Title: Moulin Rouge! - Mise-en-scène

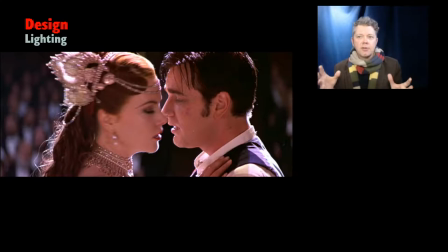43:02 We get wonderful backlighting when Christian and Satine come together and you might say, well, that's actually front lighting. That's the lighting that's, you know, lighting the stage of the Moulin Rouge. Sure. But the camera angle makes it backlighting, right? To make, give it this halo, to give it this glow,
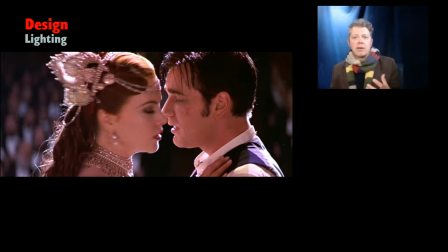43:20 to give it this nimbus that makes this moment more beautiful and gives it a sense of greater, I guess, you know, it highlights that it's this moment that transcends the mundane when they,
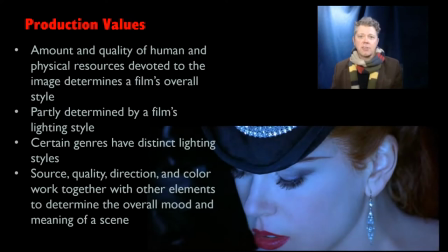43:37 you know, confessing their true love to each other. And we even get moments of low-key lighting in this film when Satine is first revealed right before she does Diamonds, our girl's best friend.
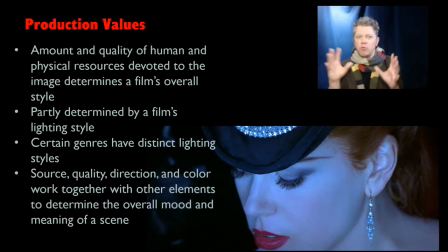43:53 And she's just coming in. It's like we're getting her revealed to us using low-key lighting. Now, production values, you know, the textbook talks about this.
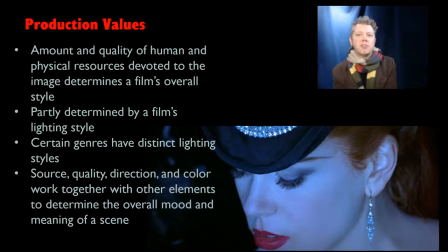44:07 The amount and quality of human and physical resources devoted to the image determines a film's overall style. but you'd be amazed at how that can be determined
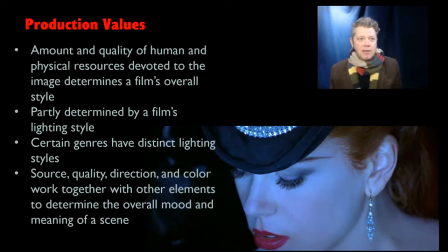44:21 by you know how much money a film has to work with but what i love about what the textbook says here is that it says it's partly determined by a film's lighting style that certain genres have distinct lighting styles like we expect horror
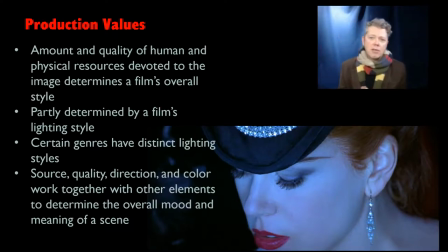44:37 films to be lit very differently than we do romantic comedies and good lighting and good cinematography can make a cheap film incredible and if you ever want to see a
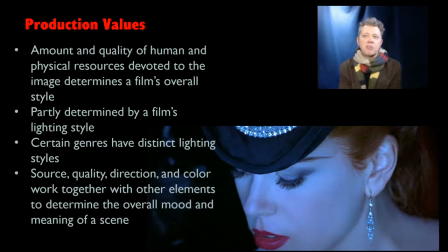44:51 movie that was made for very very cheap that has some incredible moments of lighting and it's mostly natural lighting but it is gorgeous and it takes a good cameraman to capture that then you should see Gareth Edwards monsters there's some beautiful beautiful lighting
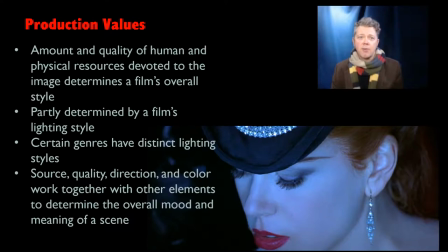45:07 and camera work done in that in that film great great work with light in that
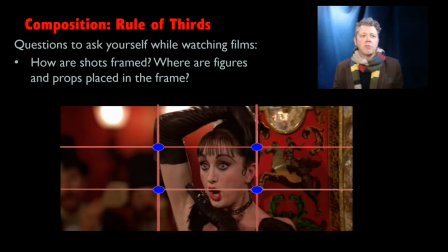45:12 movie moving on with composition to this idea the rule of thirds and these these are parts of the questions that we ask ourselves when we're thinking about composition we already talked about the questions that we ask ourselves when we are looking at
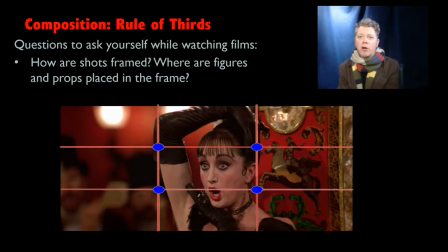45:26 design now we're looking at composition how are shots framed where are figures and props placed in the frame and the textbook talks about open and closed framing we don't have a ton of examples in this particular film there are a few moments where there's open
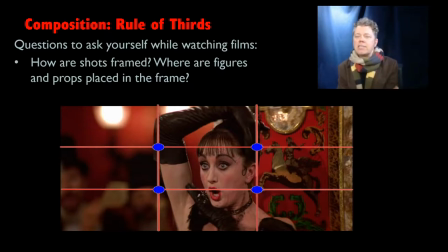45:41 and closed framing going on but I don't really I don't want to get into that aspect of it today I want to I want to focus on this rule of thirds just to show how the rule of thirds is meant to balance visual
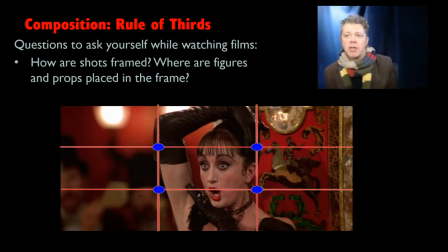45:55 elements because there's so many visual elements in Moulin Rouge in the can-can sequence it's just it's just a mess And there, the rule of thirds probably goes right out the window. But I grabbed these photos somewhat randomly.
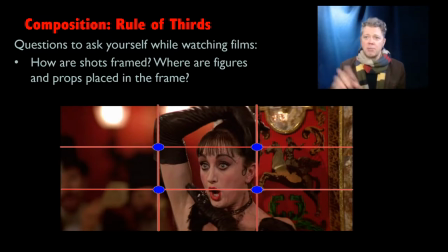46:08 I didn't think too hard about which photos I was grabbing. And then I just dumped them into this grid to see how they would play out. Because the textbook says not all film, not all photographs use the rule of thirds.
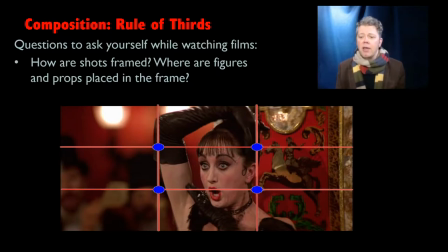46:23 I've read articles where they're like, rule of thirds is bullshit. But it's a good place to start. I think, you know, knowing that you need to think about how to compose a shot is important.
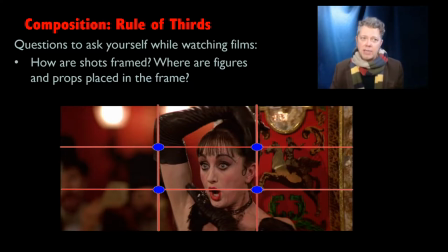46:35 So while, no, you don't always have to use the rule of thirds, it can be very helpful for balancing the visual elements within the frame. And so we get these vertical and these horizontal sections where content can be in the frame.
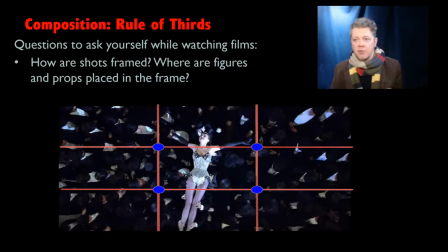46:51 So here we have one of the Diamond Dogs dead center. Here we've got sateen, again, dead center. And like I say, I just grabbed these. oh, I'm going to do this one, I would just be like, you know, looking at these tiny little thumbnails and thinking, that looks really cool, right?
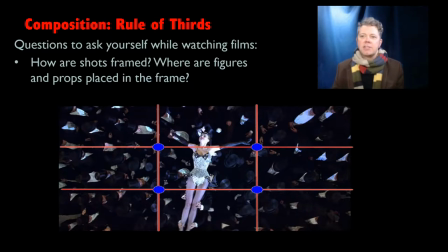47:04 Like this is an overhead shot of Satine riding across, you know, crowd surfing the rich men who come to the Moulin Rouge. And compositionally, it's gorgeous. We see her clearly because her costume is in contrast.
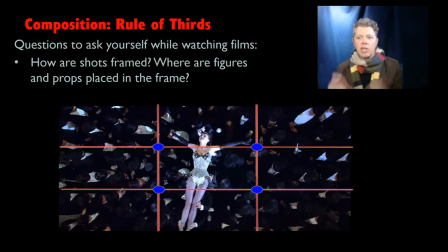47:23 She's shimmering white silver light on a field of mostly black
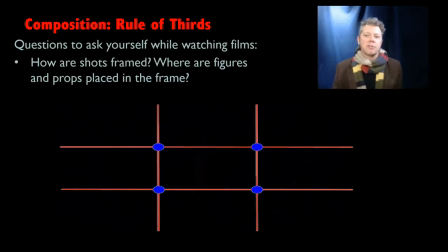47:28 mostly black and she's dead center in the frame here we have Ziedler
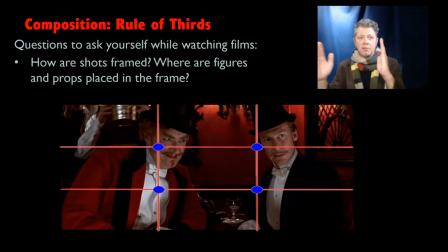47:34 and the Duke and they are occupying the you know these two third positions Ziedler over on the left hand side and the Duke on the right now there's other ways
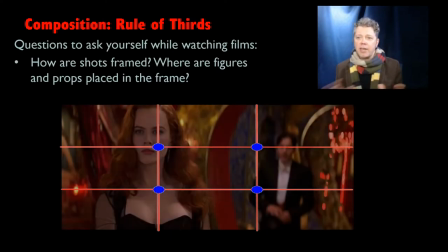47:45 to frame that shot but that is a nice simple way of putting that information into the screen that doesn't require our eye to be running all over the place.
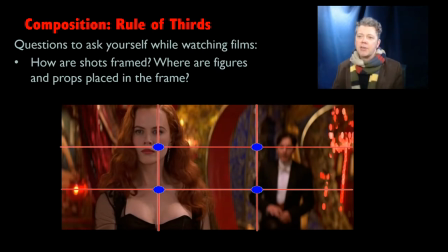47:52 Here again, Satine and Christian in those positions of the first, you know, the first pole, I guess we'd say, first axis, and then the second one, the second vertical one, lining those things up.
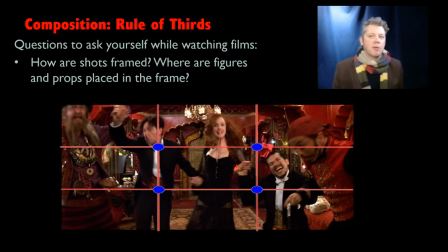48:10 And here's one of those crazy shots where we've got five people performing madly for the Duke, and there's still a sort of sense of composition here that Nicole Kidman is dead center. Ewan McGregor is right on the one axis.
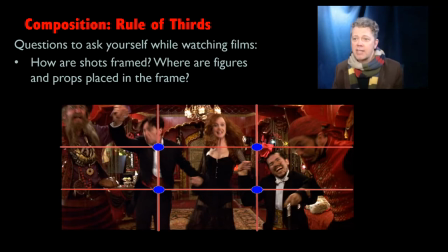48:28 And then, you know, we've got the other characters further out, but they're pretty close to standing exactly where they need to be instead of just willy-nilly being in the frame.
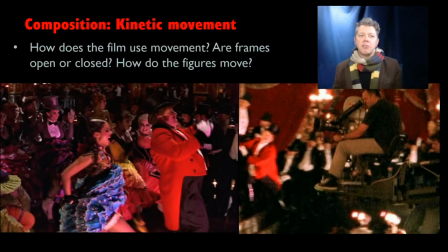48:36 The composition really, really matters. Now, there's another aspect to composition. It's not just where everyone is in the frame. It's how are they moving within the frame? because movement is a huge part of film.
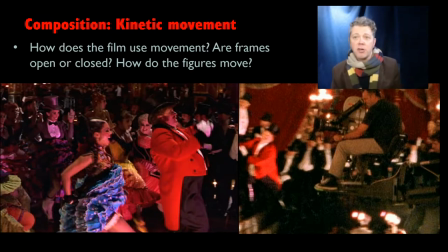48:50 We're going to talk about movement again when we talk about cinematography. But here, the question, how does the film use movement? Are frames open or closed? How do the figures move? And an open frame, you can move in and out of it and there's stuff happening outside of it.
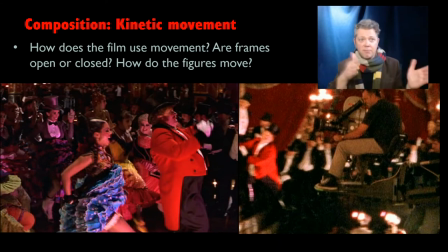49:10 Closed frame, we're not worried about things that are outside. We get a lot of open frame moments and here I've got a shot of the cinematographer for the film moving on a crane and you watch anything about how this film was shot and you will see cameras in motion,
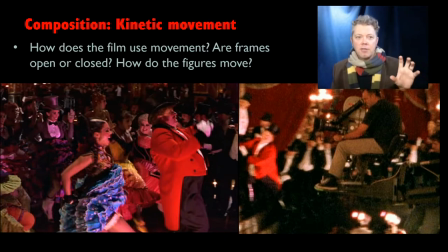49:29 not standing still. So it's not just how the actors within the frame are moving, but it's also how is the camera moving.
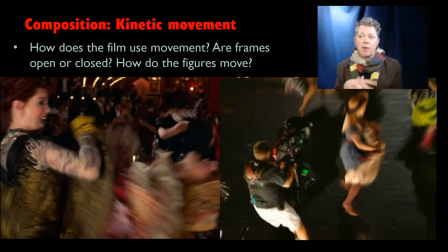49:36 Here's a shot of a steadicam operator running across the dance floor during the can-can sequence and capturing the frenetic madness of the dance floor. Something that I think that this film desperately wants to do.